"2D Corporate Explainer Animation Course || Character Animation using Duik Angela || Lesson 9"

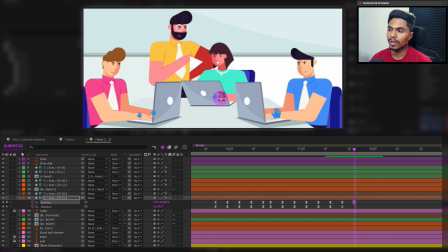Of course, we will learn more about this in the lesson where we are learning about how to animate transition for explainer videos, where we will learn a lot of different techniques for transitions. So right now we will just animate this hand such a way that it should look like the character is
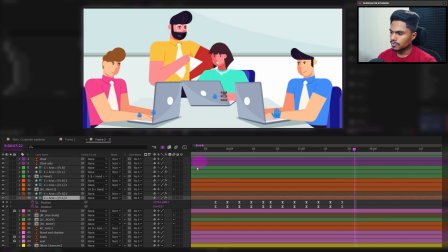hitting the enter button on the laptop. So let's add few frames of pause. Now from here, let's jump on to next 8 frames. And here we are adding an anticipation.
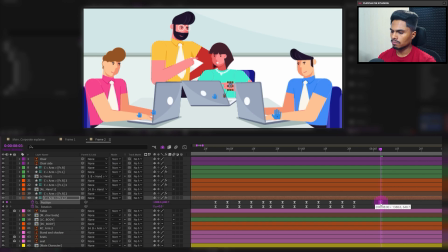Okay, let's move the keyframe by a few more frames. And let's rotate it in the opposite direction. And we are just moving the hand above so that it's properly visible. And then we will jump on to next 8 frames.
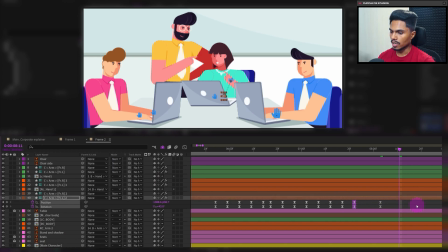And copy and paste the initial keyframe. Let's check it out now. Okay, now we have to add some head movement because this character is looking just too static.
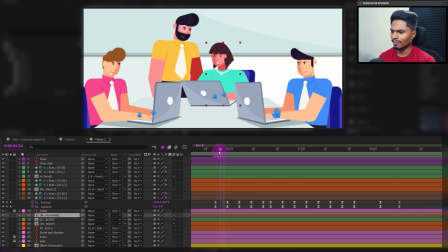So before adding some head movement, we can even add some body movement as well. So let's open the rotation property and let's add some random body movement. So from here we can just rotate it by a 1 degree.
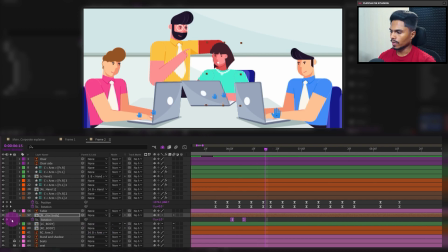Then easy is the keyframe. Then again we can add some keyframes here and rotate it in the opposite direction. And from here then again getting back to the neutral pose with the rotation of 0 degree.
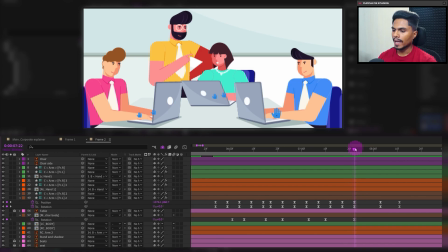And here where the character is hitting the enter button, we are actually going to add some rotation on the body layer so that the action looks even more significant. So in the anticipation pose, let's rotate the body by 2 degrees,
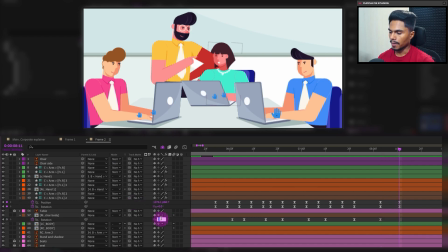then at the end by minus 0.5 degrees, and then getting back to 0 degrees. Okay, now we will select these keyframes and offset it by a few frames. And now we will copy this keyframe and paste it on the head layer of the character.
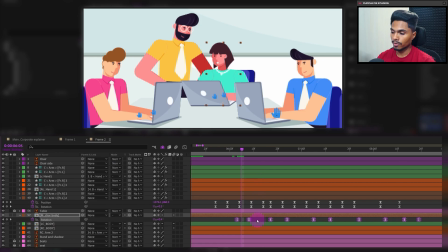But before that, we will move the playhead by a few frames so that we paste it by offsetting the keyframe.
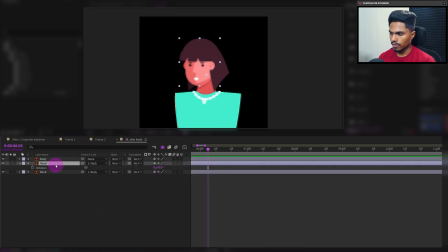So let's get inside the composition window of the body layer and paste it on the rotation property of the head.
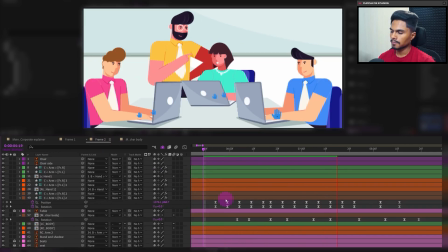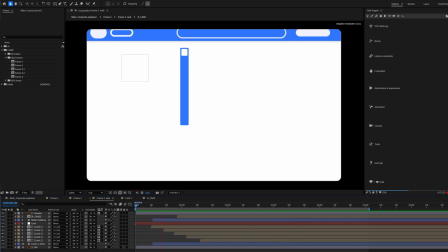Alright, so that was all for this video, and in the next lesson we will learn how to animate this UI pop-up in the background of this character frame. So that is it, and I will see you in the next one. Until then, goodbye.